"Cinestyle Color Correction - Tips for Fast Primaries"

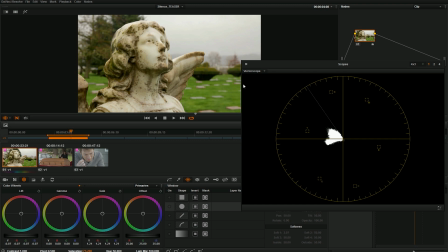It's totally based on the shot and the feeling you're going for and that type of thing. This looks pretty good to me. The grass might be just a little bit green, but I think I'm just gonna, I'm gonna dial that back just a little, because that grass is a little bit green.
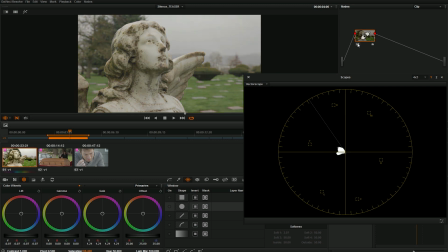So I think that looks pretty good. And here's the difference. This is where we started, and this is where we're at now. So we just have a nice looking image. Looks natural, no style or anything on it.
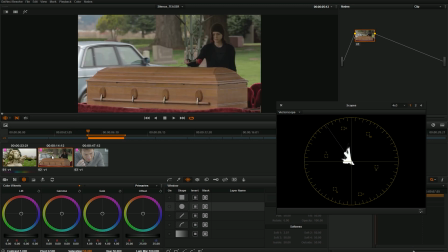It just looks like a natural image. So I'm going to move on to my second image. Here we have the girl putting the rose on the casket, car driving away. And this is another scene in the graveyard on an overcast day. Obviously not supposed to be bright and happy. It's a funeral scene. So we're going to grade this in a very similar way.
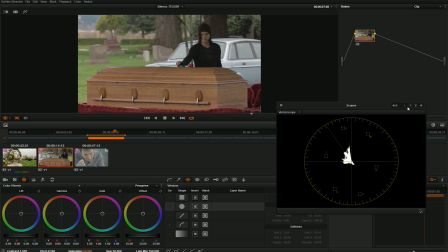First thing again I'm going to switch to my 2-scope mode here and bring these up.
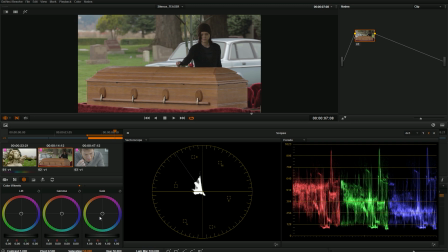So the first thing I'm going to do is set my black level, and I'm going to use my lift, and the darkest part without question is her coat right here, this black coat. And that looks pretty dark right here, but I'm going to bring it down just a little, just a couple ticks,
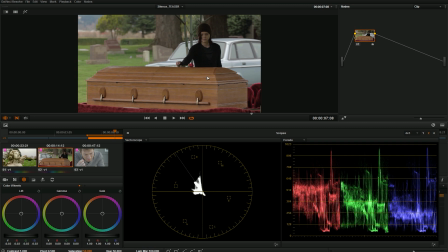because I know that's going to be the blackest thing in the image. Now we need to look at whites, and pretty much the brightest thing would be the highlights on this car, which as we can see are nearly white anyway. I'm just going to bring them up a little bit just because we don't need those details and those highlights necessarily.
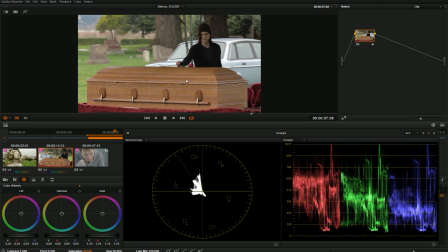And I'm just looking at the image as a whole to see, okay, does it look natural? Does it look bright? That looks pretty good to me. What I am going to do is bring my gamma down just a little bit, because what that does is just make everything look a little bit richer.
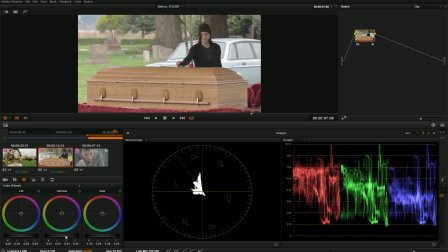It doesn't look as flat. So if you bring it up, looks flat, bring it down, looks richer.
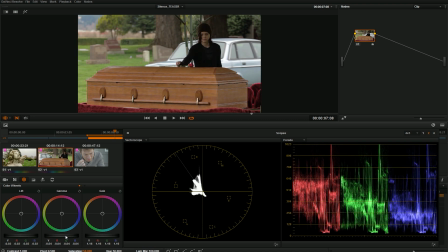And the funny thing is, it doesn't actually change your saturation all that much.
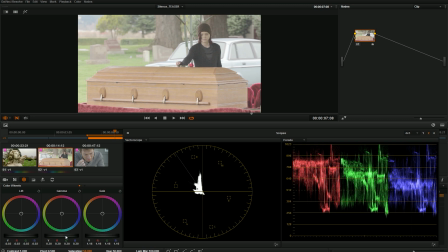It does a little bit, but how saturated this image looks changes a lot with the level of your gamma.
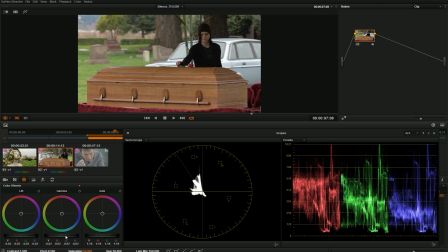And so without adding a bunch of saturation, I can just bring my midtones down a little bit and it looks more saturated. That looks pretty good. I am going to go to my saturation and pump that up a little bit. I don't want to go too crazy, so just a little. And again, we have the before and the after.
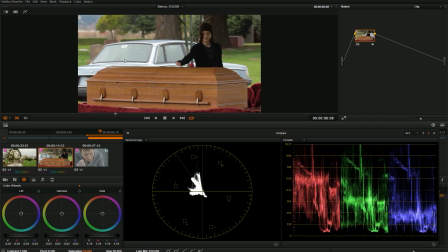Pretty nice looking image as a whole. There's definitely some things I would change about this image just looking at it,
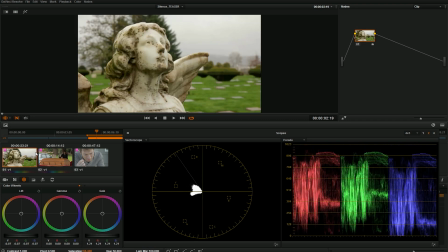but we're going to get into that. But as a whole, both these images look pretty good.
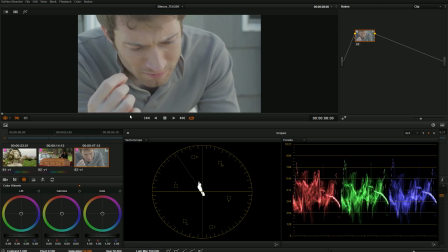They match relatively well. And now we're going to go to the third image, which is our guy crying. This is kind of a sad movie. First thing I'm going to do again is look at my shadows, darkest parts right here, and I'm going to find it on my parade.
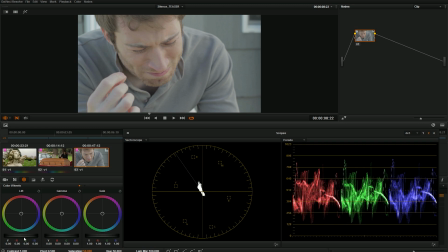And to me, that shadow looks like it's right about here. So I'm going to take my lift, bring it down to where that is nearly touching 0.
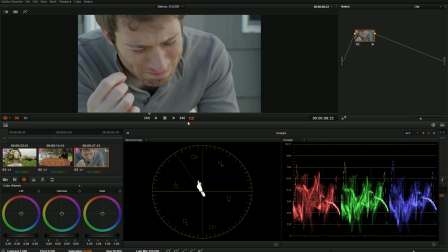I don't want it all the way black, because realistically, it's not going to be all the way black. Not much is totally black in the middle of the day. Blacks look good. I'm going to bring the gain up just a little. It's already pretty bright, so I'll bring it up a little. And again, I'm going to play with my gamma here,
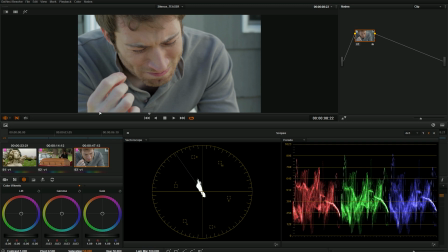bring it down just a little, add some punch to the skin tones and things. Any image shot with Cinestyle generally needs the midtones to go down, especially with the skin tones, because what Cinestyle does is kind of flatten out the skin tones.
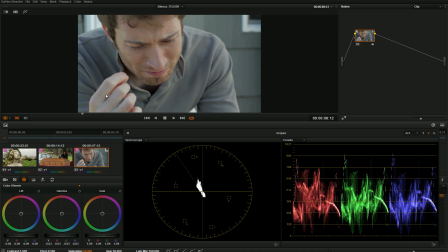That's the thing I really don't like about Cinestyle. There's a lot of really good things about Cinestyle, but it just messes up the skin tones, and so you usually have to do some work on the skin tones with anything shot with Cinestyle. This is actually lit and shot pretty well, so it's not too bad.
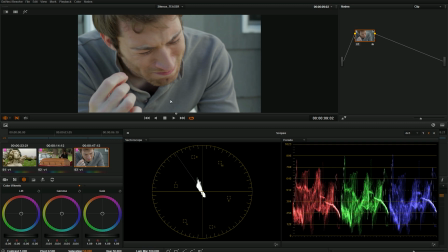Looks pretty good. I might take the gamma down just a little more and pump my saturation. That's usually what Cinestyle needs. It needs the lift to go down, the gain to go up, the gamma to go down, and the saturation to go up a little bit. And you'll usually have a pretty good looking image. So let's look at all of our images.
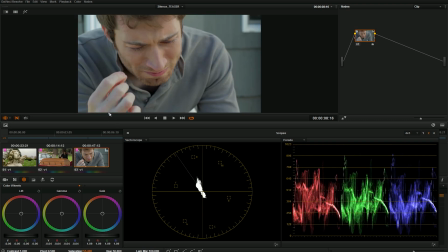This one looks nice, looks nice, looks nice. The only thing I might say is this looks a little bit blue.